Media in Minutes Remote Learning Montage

Hey meter nerds, we're making a montage. So a montage is simply an edited sequence that shows the passing of time.
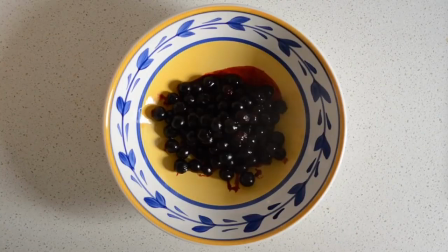8s
I've always done an exercise called Day in 60 Seconds with my Year 10 students, which gets them to condense an average day into a one minute montage. We're going to do exactly the same thing, except condensing weeks of isolation, into a 60 second montage with some music. What equipment do I need? I hear you ask.
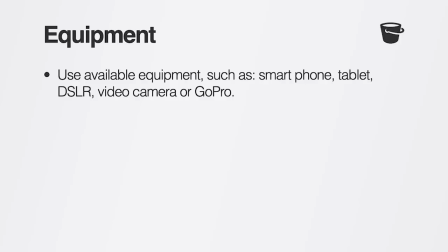25s
You can shoot this on your smartphone, an iPad, a DSLR, a video camera, a GoPro, or literally any other equipment that you have access to. Likewise, when it comes to editing software, you don't need anything particularly fancy. You could use iMovie, Windows Movie Maker, Adobe Premiere Pro. What I do want you to think about are the camera and editing techniques you're going to use to make this montage.
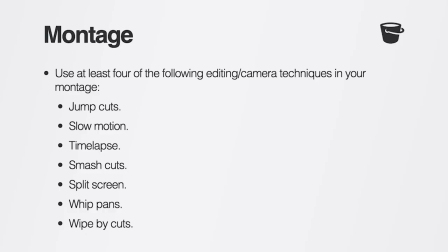48s
I want you to use at least four of the following techniques in your ISO montage. Jump cuts, slow motion, time lapse, smash cuts, split screen, whip pans, or wipe-by cuts.
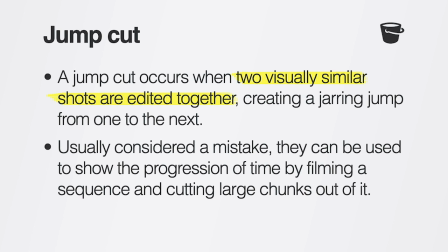58s
A jump cut occurs when two visually similar shots are edited together, creating a jarring jump from one shot to the next.
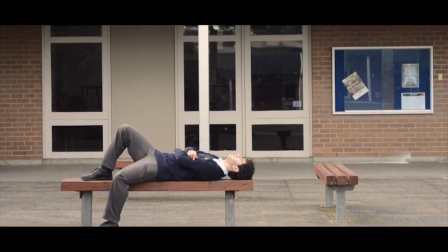65s
Although jump cuts are usually considered to be a mistake, they can be used to show the progression of time by filming a sequence and cutting huge chunks out of it.
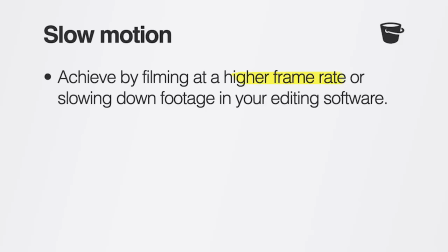74s
Slow motion. What better way to express boredom? Not only that, but today's smartphones are capable of shooting incredible slow motion. Some of them achieve frame rates of up to about 240 frames per second, which looks absolutely amazing.
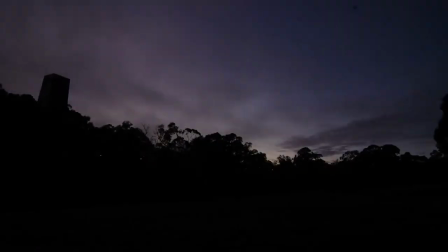88s
Time-lapse is a technique where your camera captures one image every few seconds. When that's played back at a normal frame rate, it appears much faster than it actually is.
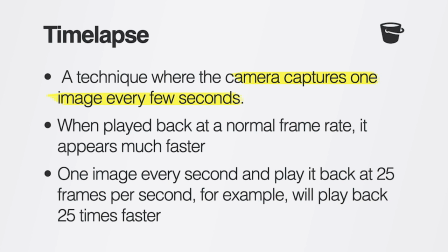97s
For example, if you take one image every second and play it back at 25 frames per second, it's going to play back 25 times faster. Now, many modern smartphones have time-lapse features, and you can download apps that do the same thing. The secret is to position your camera in a stable place and start recording.
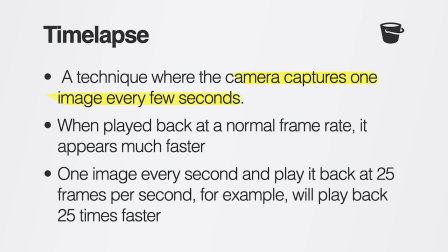115s
I'm imagining that people could capture amazing footage of light and shadows passing across rooms, or maybe you could capture a frame every minute and film yourself working for an entire morning.
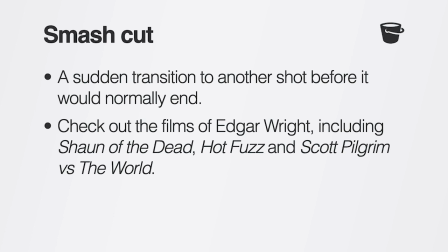124s
Time-lapse is totally cool, and you should do it. A smash cut is a sudden transition to another shot before it would normally end. Now, Edgar Wright is the master of the stylized smash cut, and you'll see a lot of these in films like Shaun of the Dead and Hot Fuzz. Dividing the frame into different parts is a great way to show things happening simultaneously.
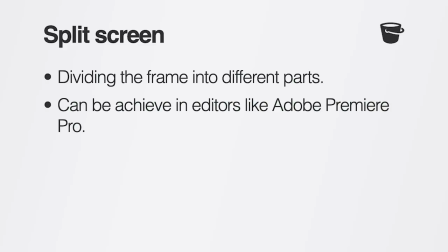144s
You can do this easy in Adobe Premiere by dropping the crop effect onto a clip and manipulating its scale.
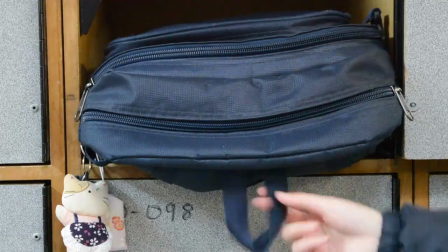151s
If you're getting adventurous and you'd like to try a whip pan, you can whip out of one shot and into another.
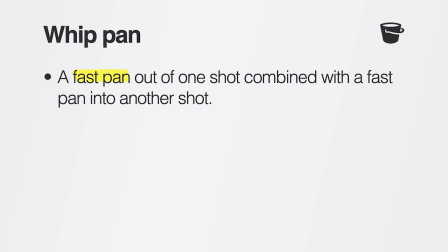156s
As long as your camera is moving in the same direction, you'll be able to put a cross dissolve between those two shots, and it's going to appear like a continuous camera movement. Now a wipe-by-cut is when someone passes in front of the camera and then you cut to a different shot as someone finishes passing in front of the camera.
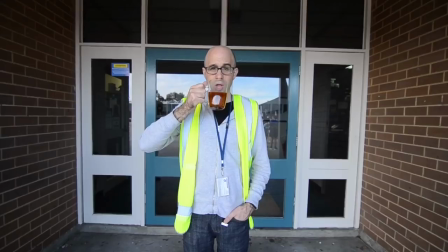172s
Putting a slight cross-dissolve between these two shots means that the transition is almost imperceptible. When it comes to shooting this sequence, you may need to enlist the help of other people. If you don't have some kind of stabilization device like a tripod or a gimbal, remember to hold your phone in both hands and keep your elbows close to your body to achieve a steady shot. And for the love of all that's good and merciful, do not shoot in portrait mode. Just don't. The purpose of this task is to get you away from your computer during remote learning. If all else fails, take some photographs and edit them together with some music. We understand that everyone has access to different equipment, and the most important thing is to have fun and to be creative.